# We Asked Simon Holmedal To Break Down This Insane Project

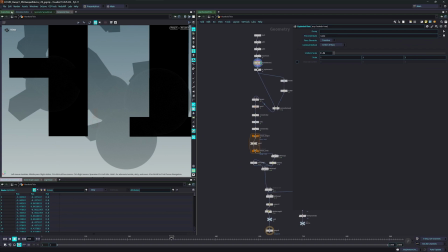If you're just getting into Houdini, maybe there's something here that you saw, you're like, hey, I got to play with this.
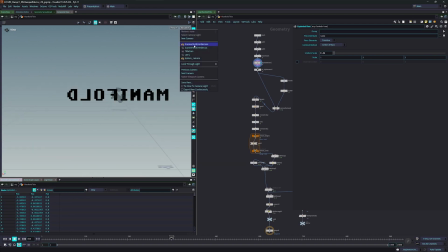Or if you've been using this forever, I'm sure there's something as well. This might be a great one to end on, Simon.
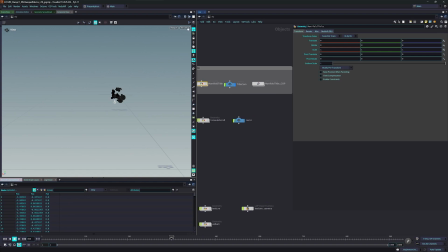I know Yeah, we forgot to look at that.
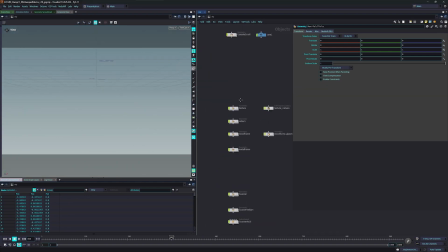I forgot about Yeah, it a little bit. you told me that the ending was also using some of the new tools in Houdini.
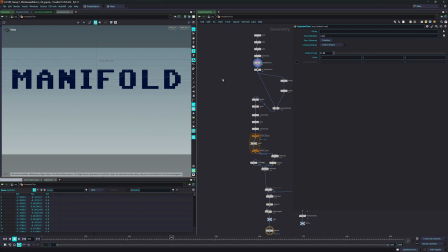So Yes. why don't we finish up with this one, because this is extra interesting. Is this the new is that Copernicus as well?
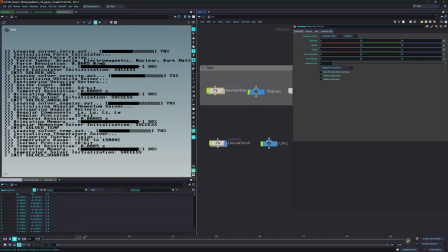Yes, it is. So I mean, this was the kind of scrolling background thing we talked about.
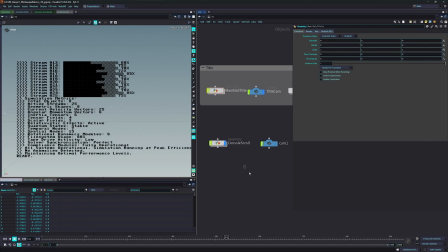So here you can actually see some of the text. And this is all gibberish. I mean, if you read this, it's ridiculous.
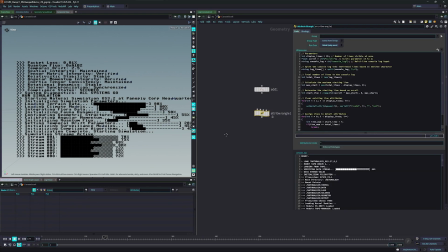But this is kind of done, and it's actually like this code is done by ChatGPT as well.
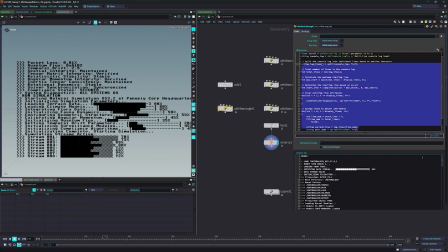So like this is completely shameless.
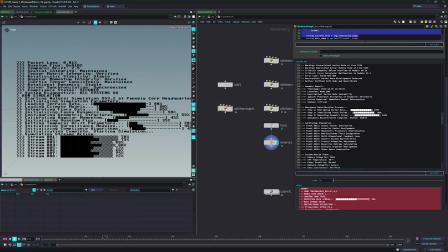All I've done, I just asked it to write out about the gibberish for me in the style of the C64 with the stuff, and then I have a slider to scroll it. See down there. That's amazing.
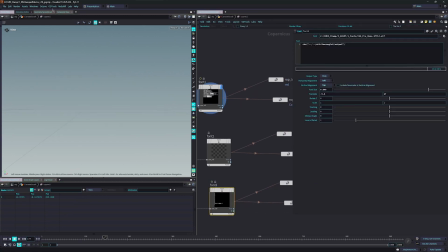And then that gets recorded into Copernicus, which is like I'm rasterizing it like we were doing before with the stock pack.
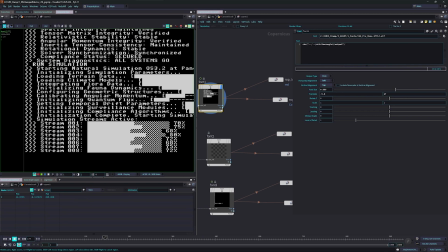So this is the texture from that. Yeah.
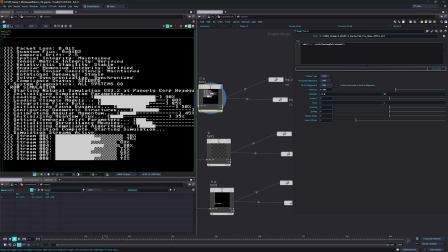And then I brought it into Nuke and then kind of gave it a little bit of a treatment for the kind of CRT pixel effect.
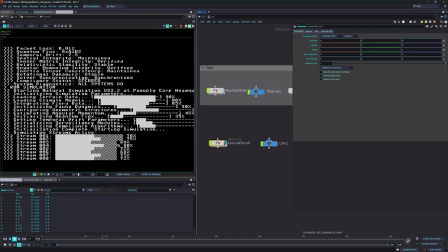But so that's that. But then we also we did the end title here, the manifold type, which is a pretty cool.
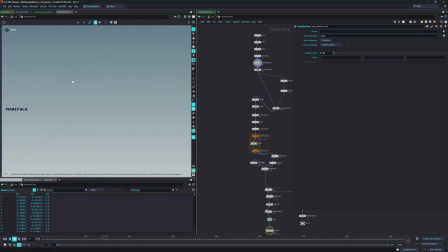If I bring that up. So this is just written out here, text manifold.
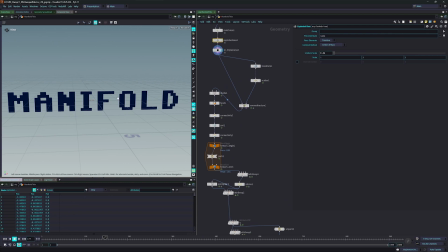We then put some UVs on it. So I just used the triplanar UV projection. That's one of my tools, but it doesn't have to be that necessarily because it's just a flat object.
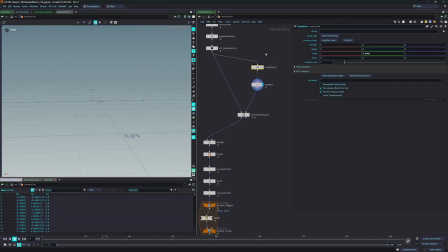It was just easy. Yep. And then we flattened the type. So this is now really, really small. You can't even see it. But if I click here, you can see the points that made it type. I just scaled it down to almost nothing and scattered points on the polygons.
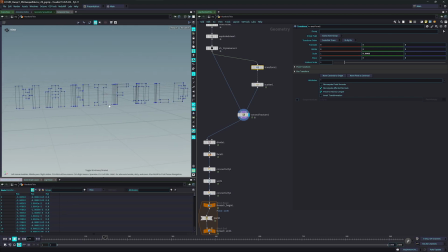And that cuts it up. I flattened it so that when I scatter the points, when it cuts it up into chunks, there will be vertical cuts. And I have this scatter here that just is animated with the seed.
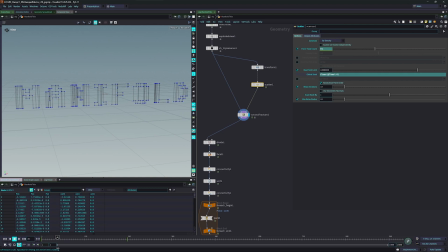So the seed is changing. You see how it can change the cut to create a little bit of a jitter in the effect.
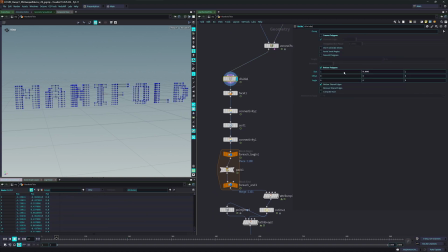And then we also used a divide to kind of chop it up into little polygons, so it kind of cuts it vertically. And then we broke out each polygon here as its own polygon, so it becomes separated.
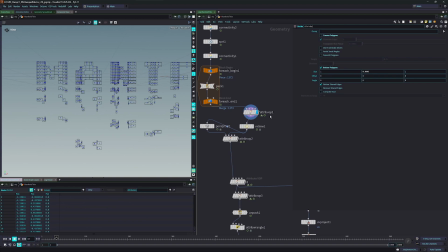It kind of becomes particles. And then we use this to stretch the bounding box as a fall off to kind of stretch them.
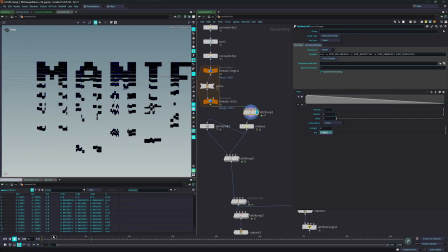And it's a way of mimicking the kind of scrolling consoles. So it feels like data coming together. It's kind of the meaning behind it. So that's the thinking there. And then using the UVs with Copernicus,
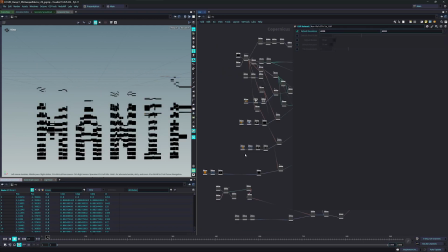like we looked at earlier, you can then take various patterns and tile them.
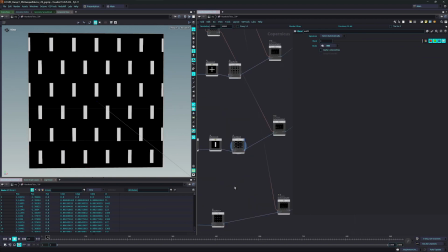So here's a cross again, thicker cross, various. This tiler is pretty cool.
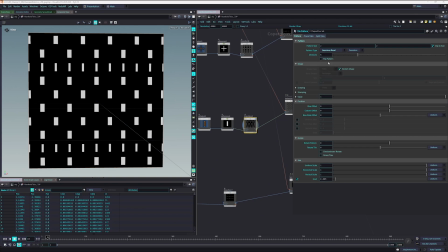It has a bunch of different types of tiling that you can use, like to create a bunch of different stuff.
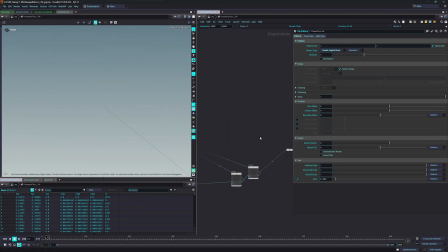And then using all of these things together kind of create
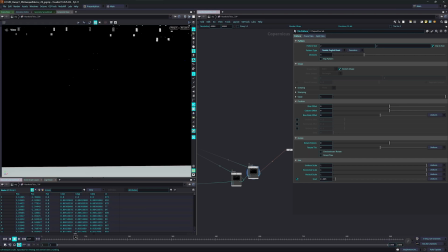different textures that kind of, based on the polygons as they change order and being recut,
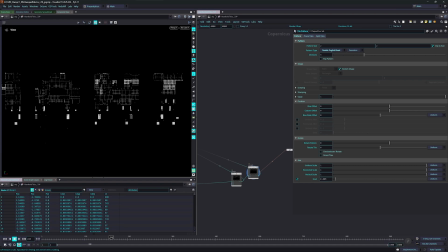it creates a natural glitchy-ness that I wanted to represent the data, and then create a few different layers.
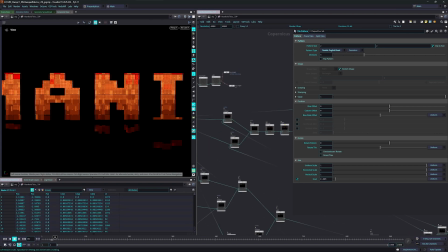I think, and there's a gradient here again, so that's the same that's been used for the fall off that kind of animates them up.
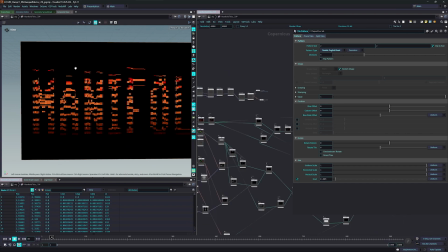So it's kind of like, in a way, this is a simple MoGraph thing where each polygon becomes its own clone, and it's just a linear fall off, pulling it back. That's essentially the effect.